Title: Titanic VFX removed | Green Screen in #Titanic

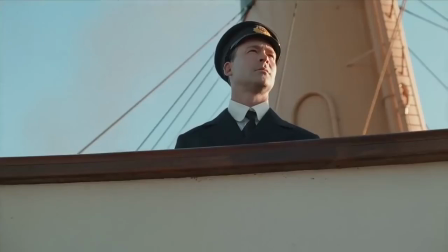[0:01]
According to public opinion, awards, accolades, and box office success,
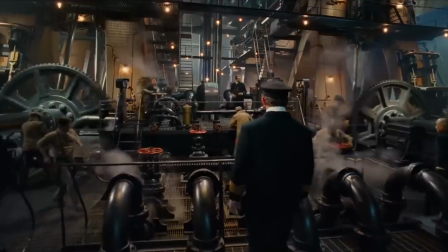[0:06]
Titanic is one of the best, if not the best, movie ever made.
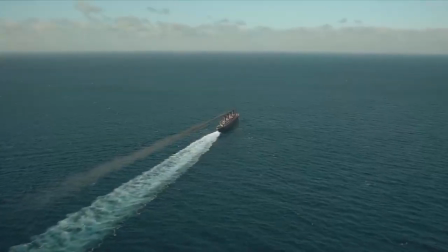[0:10]
And although you may not agree with this statement, I for one can think of at least five films I read above it,
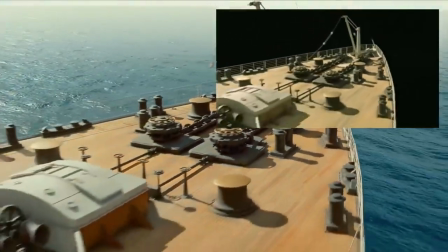[0:16]
in terms of filmmaking techniques, quality of practical and visual effects, and minute attention to detail,
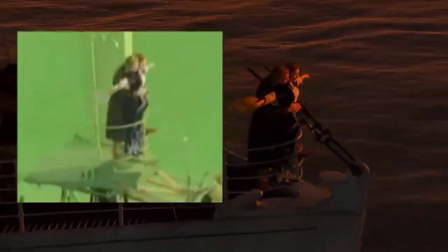[0:22]
it most definitely is one of the best. In this video, we're going to take a look at those practical and visual effects and give you four reasons why we think this is so.
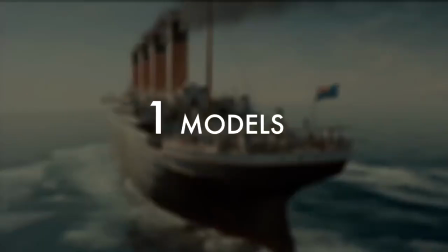[0:32]
Number 1. Models.
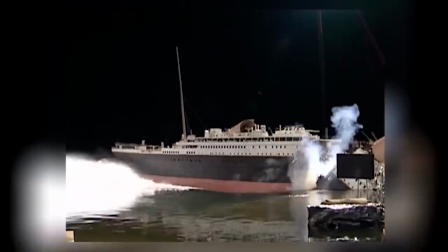[0:34]
Most of the exterior shots of the Titanic at sea were actually models, and the practical effects team built several different ones.
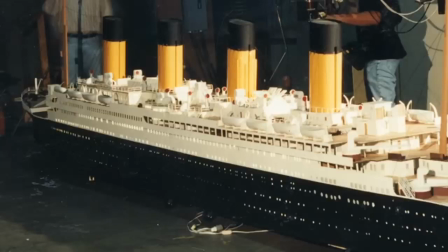[0:42]
There was a 7.5 metre that was used to create and envisage possible shots, a 1 6th scale forecastle,
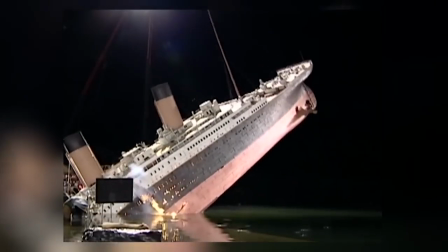[0:49]
a 1 8th scale 18 meter long model of the ship's stern that could be made to sink multiple times,
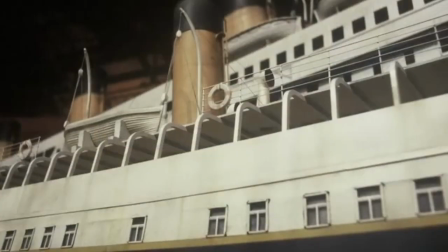[0:57]
a 1 20th scale 14 meter model that was incredibly detailed,
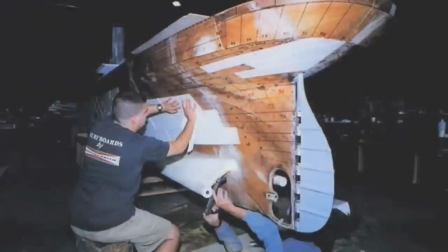[1:02]
and had over 100,000 rivets that had to be drilled and added by hand, one by one.
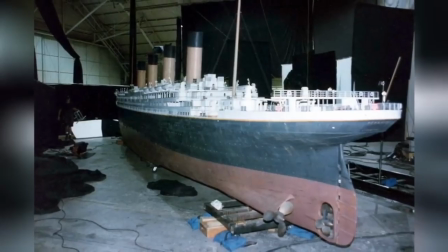[1:08]
This model had to be this detailed because it had to be able to stand up in some pretty close-up shots.
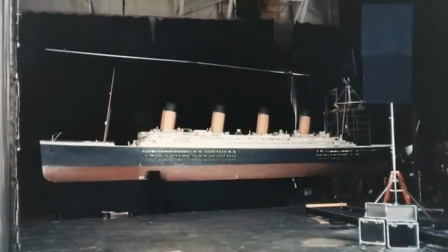[1:14]
This also meant that it had to be historically correct too, So they had a titanic historian in the workshop to act as a consultant as they built it
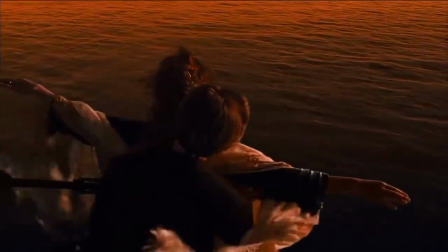[1:22]
This model was used for perhaps the two most iconic shots in the movie the I'm flying shot and the million dollar shot number two iconic
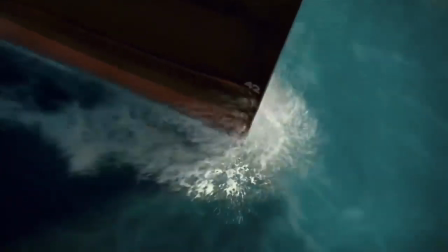[1:31]
shots Both of these shots used a similar technique, but had totally different purposes The million dollar shot was designed to show both the
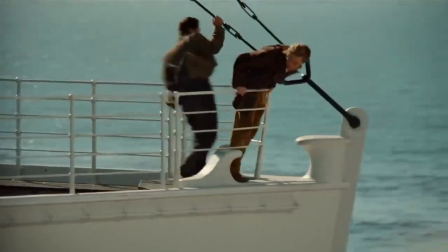[1:40]
majesty and splendor of the Titanic ship and its passengers unsuspecting excitement.
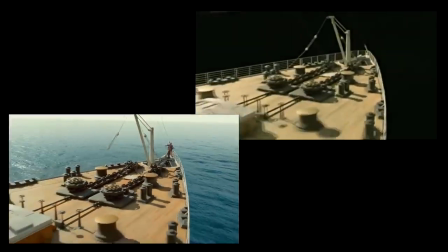[1:45]
The 1 20th scale model was shot on a motion control green screen soundstage.
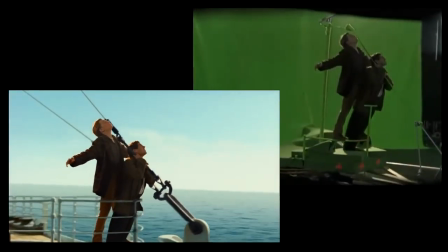[1:50]
That camera motion was then translated onto a green screen soundstage with Jack and Fabrizio on a turntable and the camera dollying back.
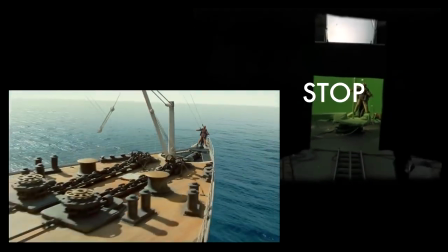[1:58]
These shots were then composited and when the camera couldn't dolly back anymore they transitioned to CG Digidoubles for the actors.
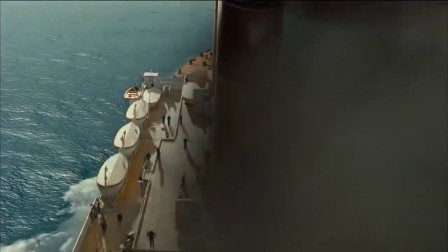[2:06]
Next they They added CG water, CG smoke, digital birds,
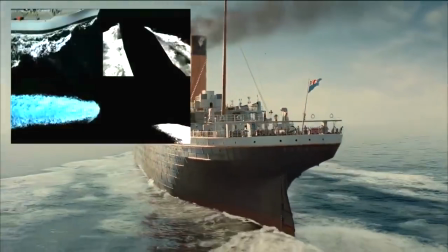[2:13]
a digital flag, and wake elements taken from real footage and digitally manipulated.
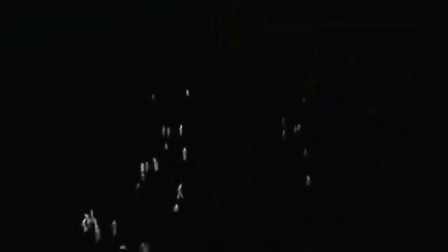[2:19]
They also added motion-captured digital people. Yep, you heard it right.
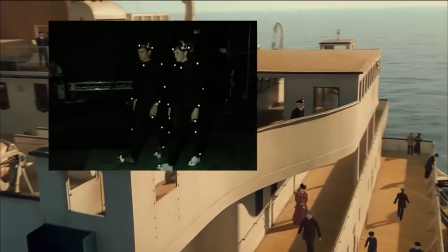[2:26]
Motion-captured. The Titanic was one of the first films to use mocap for stunts and additional extras. and in this particular shot,
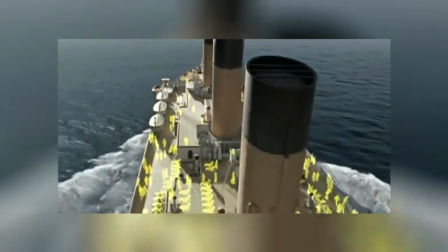[2:34]
they were used to populate the deck.
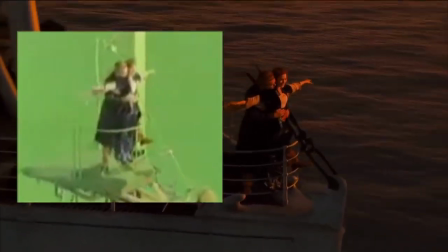[2:37]
A similar technique was used for the I'm flying shot, but this time the turntable could rise and descend whilst turning.
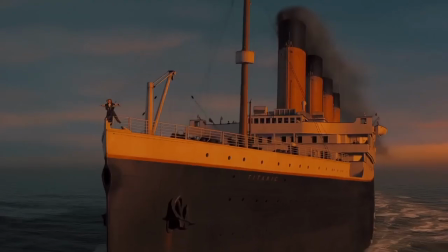[2:45]
This gave us the lurching feeling of just how big the ship was and just how
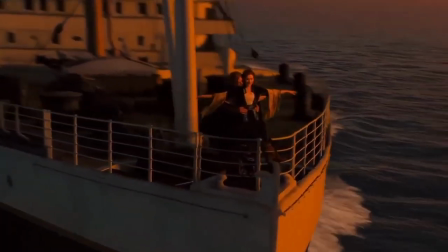[2:50]
vulnerable Jack and Rose were as they stood unknowingly perched on the edge of disaster.
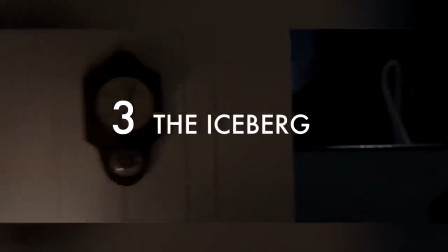[2:56]
Number 3. The iceberg.
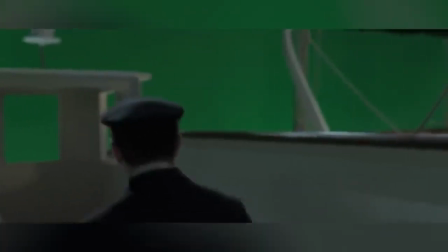[2:59]
The iceberg moment was filmed in front of a green screen soundstage on a gigantic set they built in Baja, Mexico.
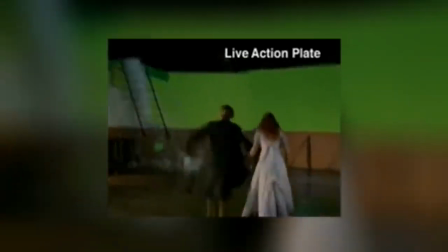[3:07]
They started by filming a load of ice dropping onto the deck from a shoot with a motion control camera.
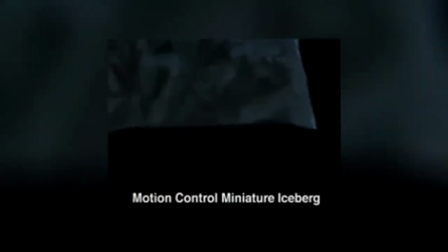[3:12]
Then they shot a miniature iceberg with some camera movement and lights to simulate the light cast from the ship's windows as it went past.
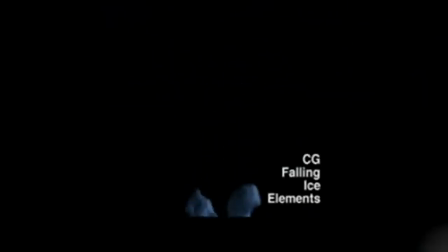[3:20]
Next they created CG ice elements to bridge between the miniature iceberg and the real ice falling onto the deck.
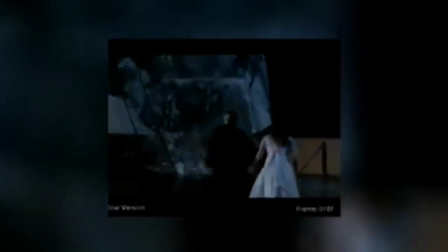[3:27]
Then everything was composited together into the final shot Number four the sinking
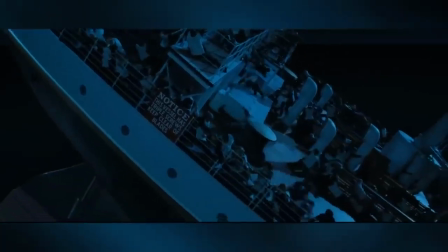[3:34]
The sinking scene required every digital tool every special effect and every camera trick the
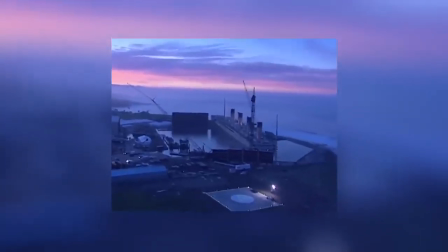[3:40]
filmmakers could think of They started filming on their massive set in Baja Mexico here They built a
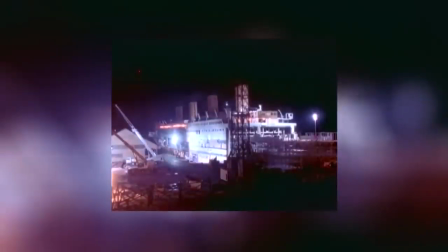[3:47]
236 meter long almost one-to-one scale model of the Titanic This model could be split into separate sections to allow for different angles of tilt. The main part could be tilted 6 degrees,
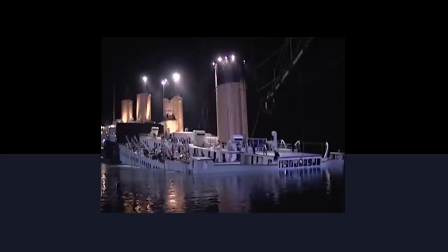[4:00]
the front 55-metre section could be tilted even further, and the rear section could tilt a full 90 degrees.